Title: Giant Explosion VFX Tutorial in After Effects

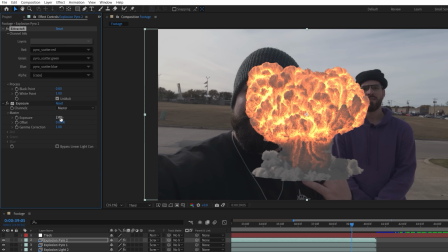[8:18]
And on both of the pyro passes, we're going to use exposure, boosting one and lowering the other, and a hue and saturation effect set to the red channel,
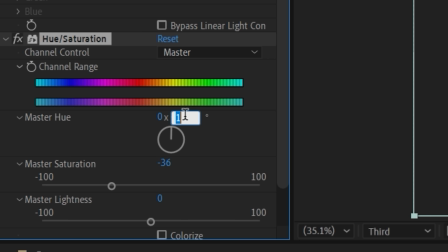[8:26]
lowering saturation and pushing the hue slightly more toward yellow to make it feel like it fits more inside our footage.
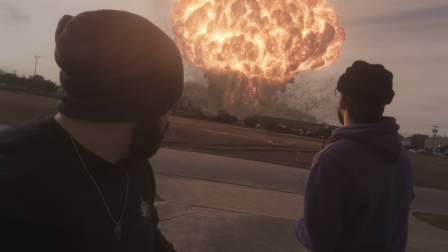[8:33]
Now we're going to cheat how quick the explosion appears and we'll later hide the start with a bright exposure flash.
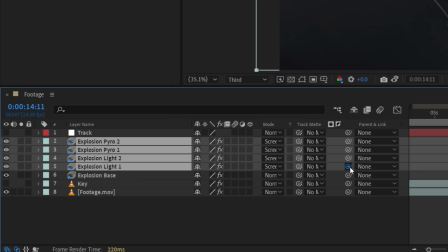[8:39]
So we'll trim the layers to where we want them to appear, pick whip all the above layers to the base explosion and link that to our tracked null.
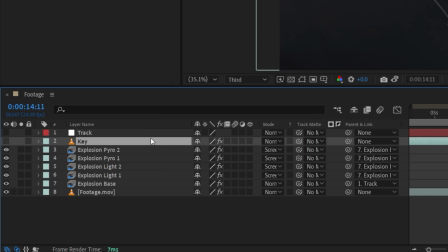[8:46]
Next, move the keyed footage above and reposition the explosion how we like.
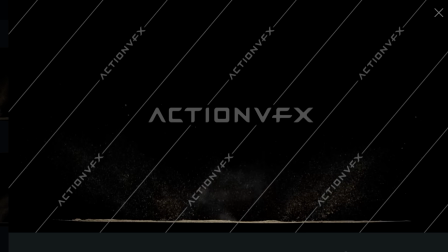[8:50]
For some extra detail and ground impact, we're gonna add in a couple of these practical action VFX sandblasts similar to our Dune explosion tutorial that we did this year.
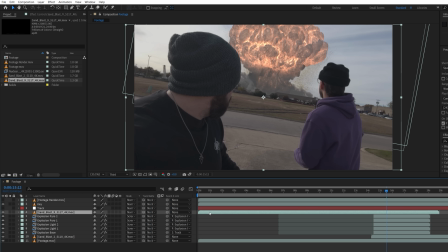[8:59]
We'll place one beneath the explosion layers and another above, moving it in the timeline, changing scale, position,
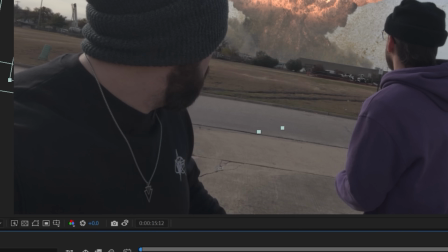[9:04]
and rotation, then slowing them both down to 200% before linking to the explosion base.
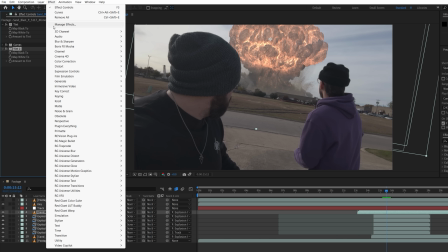[9:10]
Then we're gonna use color effects to integrate them. Then on the top version, we add a bevel emboss effect just to give some dimensionality.
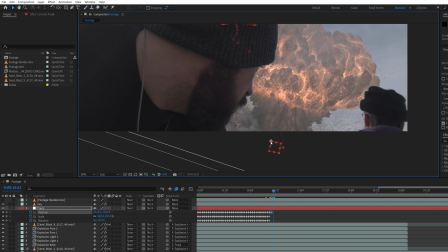[9:16]
Adding keyframes to the track manually can be difficult with shaky footage like this, but one thing that we found useful is to add a grid effect to one of the explosion layers and scale
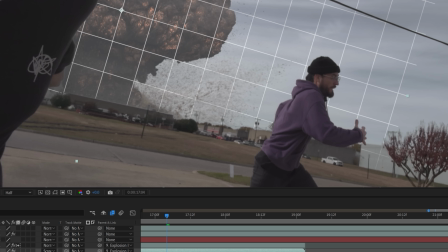[9:25]
it up or down until parts of the grid visually align with parts of the footage we recognize.
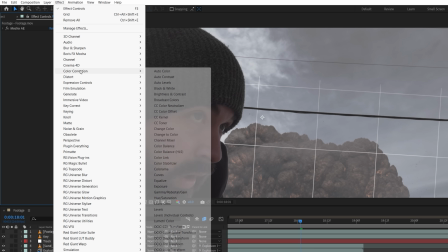[9:30]
We went back and forth changing this scale depending on what was visible in frame, and you can also add contrast to the footage to bring out more details if needed.
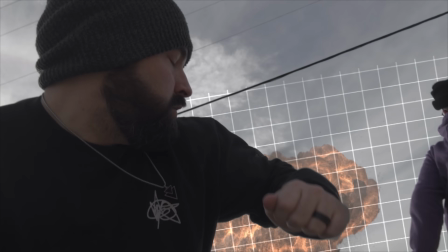[9:38]
It still takes a while, but makes it easier to understand how the camera is moving. With that done, normally we would just enable motion blur with the standard comp shutter values,
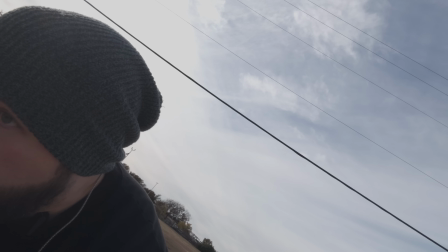[9:46]
but with the iPhone, there is a distinct lack of motion blur, so we'll go to the comp settings,
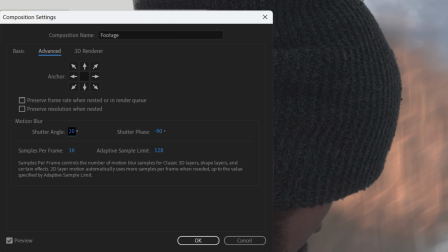[9:51]
advanced, and alter the shutter angle and phase to get a slight motion blur, but not too strong.
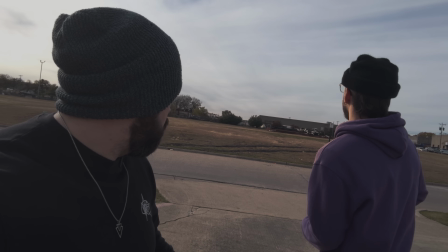[9:57]
Then to add some light interaction at the start of the explosion, we're going to duplicate our footage to be a luma mat,
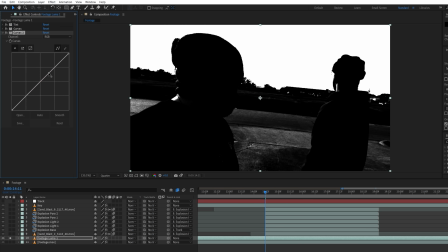[10:02]
using a Tint and Curves effect to crush the contrast and bring out highlights in certain areas of the ground.
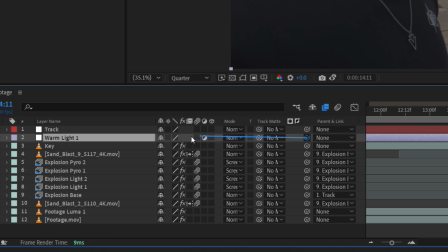[10:07]
Then with an Adjustment layer placed above the key, we'll link to our track and increase the scale to make sure it stays within the frame.
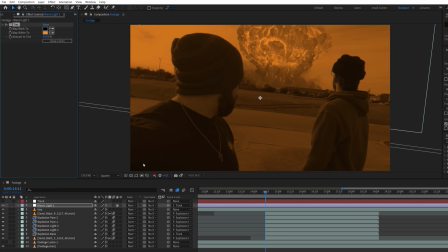[10:14]
With a Tint effect, we're going to make it a warm color, choose the new footage to use as a Luma Matte, and set the Blending Mode to Screen.
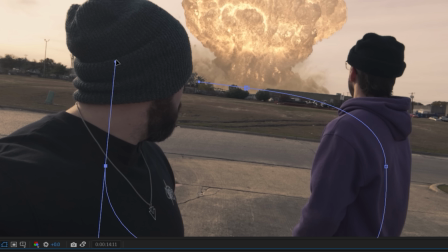[10:21]
With a Mask, we're going to select this area for the light to be visible and boost the feather.
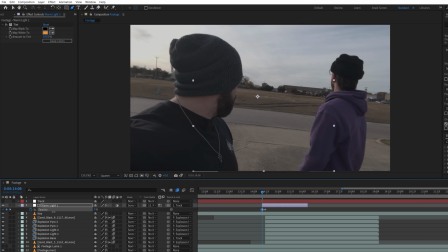[10:25]
We'll trim the layer and keyframe the opacity to quickly fade on, and then back off over time.
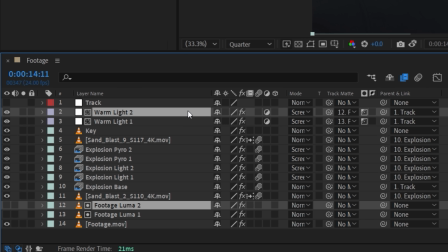[10:30]
With new duplicates of both the footage and warm light,
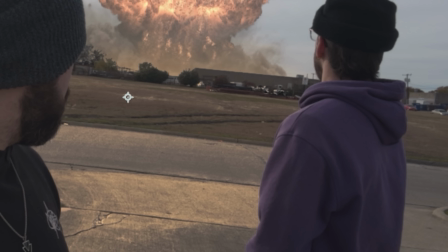[10:34]
we'll change the contrast to get more highlights on the distant ground and Justin, who is naturally getting some light from the sun in that direction.
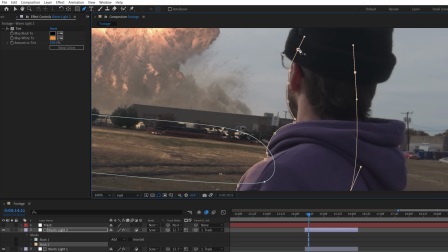[10:42]
And then we're going to mask these areas of the new adjustment layer, keyframing Justin's mask to move with him over time, giving us this.
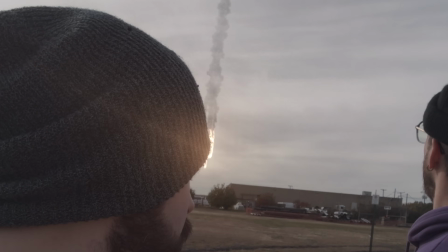[10:49]
For the asteroid, we also used an Action VFX asset again,
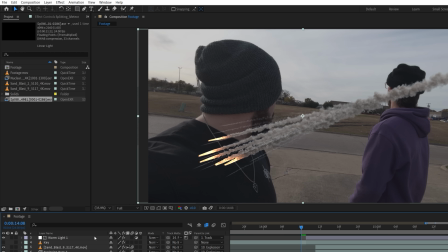[10:53]
which had an open EXR version so that we can go through a similar process as before.
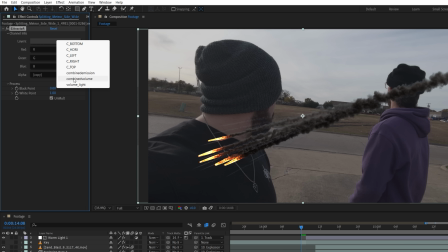[10:58]
For the base, we'll use the combined volume pass and increase the white point to lower brightness,
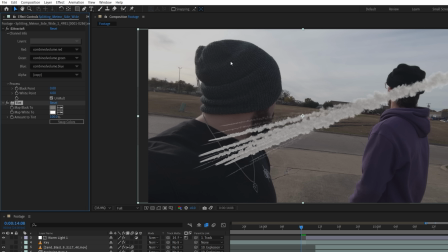[11:03]
then using a tint effect again to select the sky and lower the amount to give a faded look.
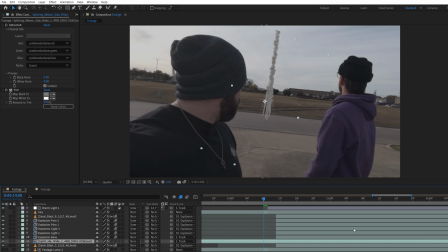[11:08]
Now link to the track, reposition, and line up in the timeline before duplicating for our emission.
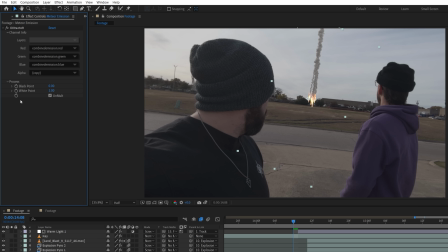[11:14]
Set to screen, change the pass and white point value, remove the tint effect, and use the same hue and saturation we used on the explosion pyro.
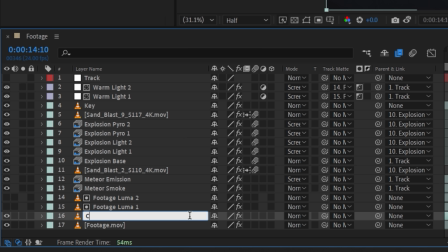[11:22]
To add some more interaction to the smoke trail, we'll duplicate our footage and freeze frame it, linking it to our track.
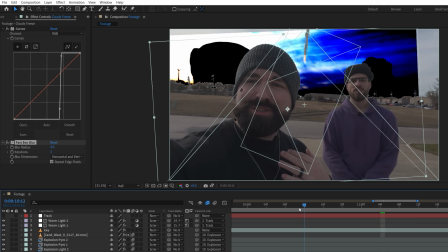[11:28]
Now use a curves to crush the contrast, a fast box blur to soften slightly, and a mesh warp to extend to the top of frame when our track lowers the layer.
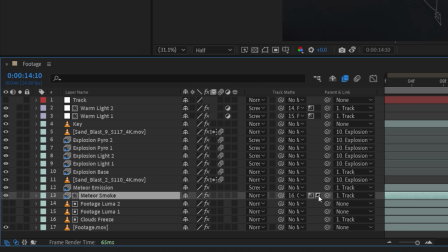[11:37]
Next set the asteroid smoke to use the freeze frame as a luma inverted mat, putting the trail behind these clouds.
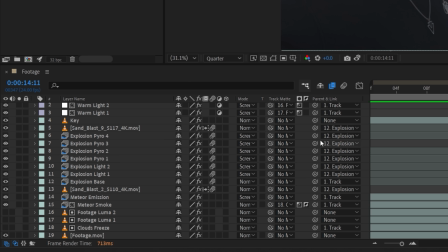[11:44]
We also used an earlier moment from the pyro pass as an initial impact here. To handle glow on all of the pyro and emissions, we'll hide each of those layers, duplicate the comp, and in this one will solo only those layers before dropping this into the main comp.
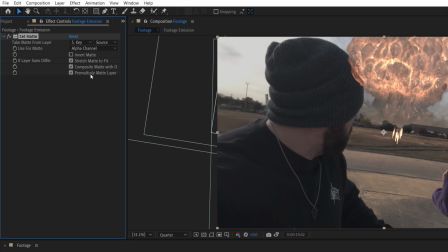[11:59]
We're going to set to screen and use a set matte effect, choosing the key layer, effects, and masks, and invert matte to hide any sections behind the key.
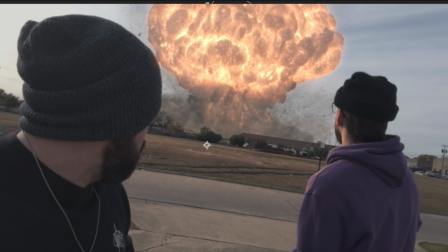[12:08]
Then we use a few variations of Red Giant's optical glow effect and keyframe them to change over time,
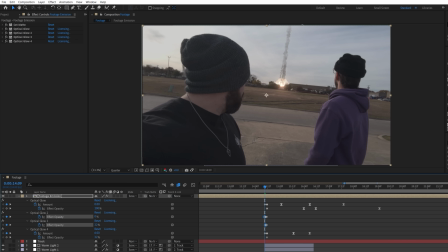[12:13]
then altered for the smaller meteor emission and the two initial impact frames.
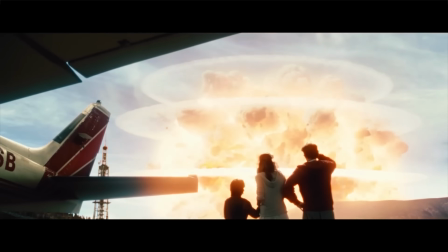[12:19]
To hide the sudden cut of the explosion, we're going to add a very bright flash which is often used to show the impact of such bright effects.
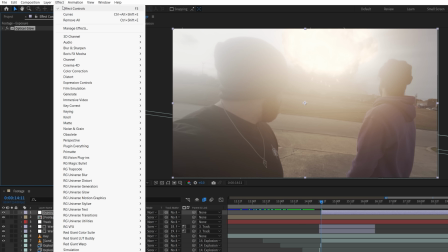[12:26]
So on an adjustment layer we have a new glow and bright curves effect starting on this frame and keyframe to fade out over time.
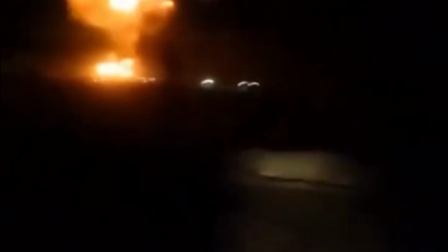[12:34]
Another thing we sometimes see, especially with phones, is the auto exposure lowering to compensate for something bright.
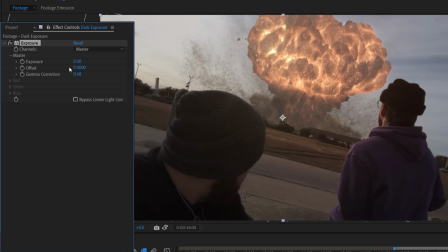[12:40]
So with another adjustment layer and lowered exposure effect beneath the admission,
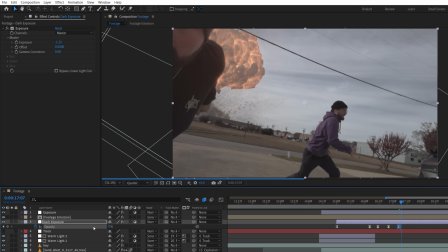[12:44]
we keyframe the opacity to change over time during the asteroid and first impact frames.
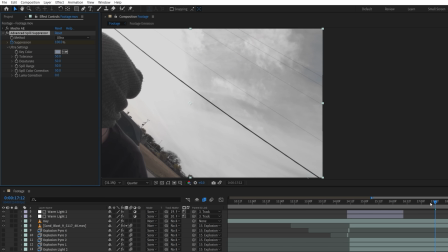[12:49]
We also found that fading in a spill suppressor to remove the blue from the sky and an adjustment layer fading on
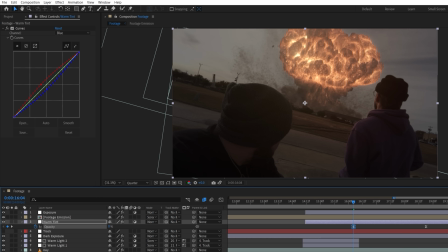[12:55]
with a curves effect warming up the overall image help ground things and lean into an apocalyptic feel.
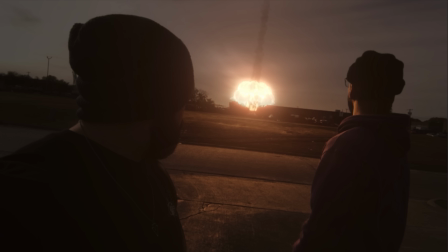[13:02]
For some final things we added more roto'd warm sections during the impact, larger roll-off glows during these frames,
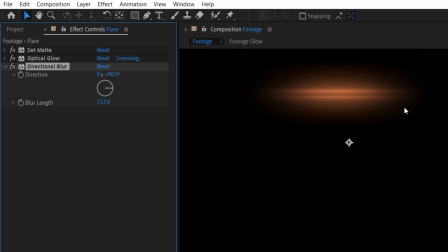[13:08]
some lens stock, and an angled streak using a directional blur on a duplicate of our admission, again replicating what we sometimes see in phone footage.
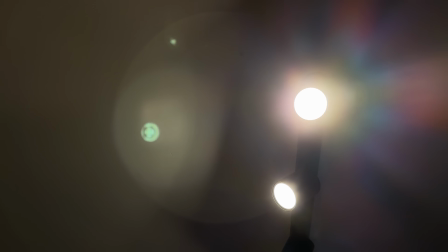[13:17]
Another typical iPhone thing we wanted to replicate was this jittering lens flare we often see due to stabilization.
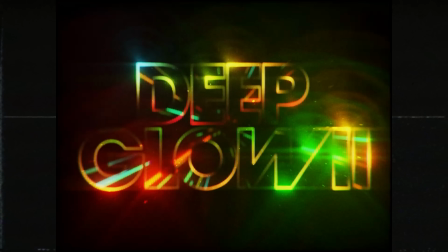[13:24]
We were able to get something similar by using the new Deep Glow 2 plugin, which lets you use a layer to texture the glow,
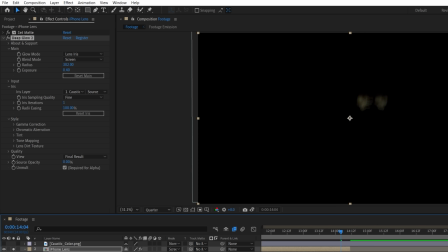[13:30]
so we used one on a duplicate and flipped the layer to have it move in the opposite direction. Then used a red giant camera shake effect to add that jitter in.
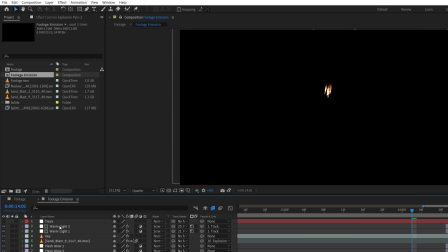[13:39]
You could add this lens flare in manually, but the good thing about adding through an effect is that it will change and update with your pre-comp.
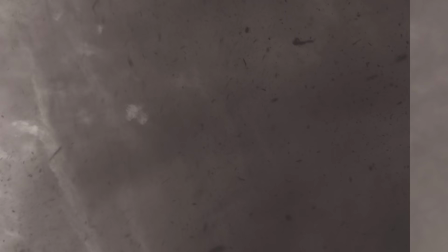[13:45]
But with all that done, we comped in our practical dust pass, and we had our shot.
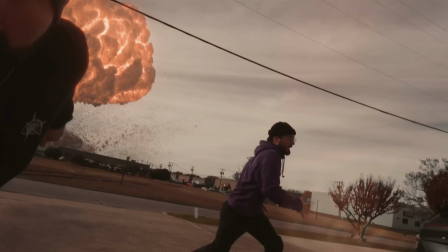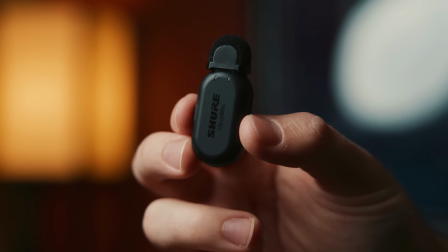[13:58]
So there you have it a big boom boom and great mic with a small wireless footprint and I see myself mostly using the
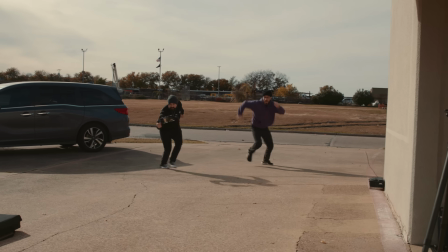[14:05]
move mic for things like this or interview social content and anything where I'm moving light and quick but still need excellent sound quality. If you want to check it out for yourself check the link in the notes below and if you want to be notified when we put up new content subscribe and hit the bell button so you're notified when we put up more videos. But until next time, don't forget to write, shoot, edit, repeat.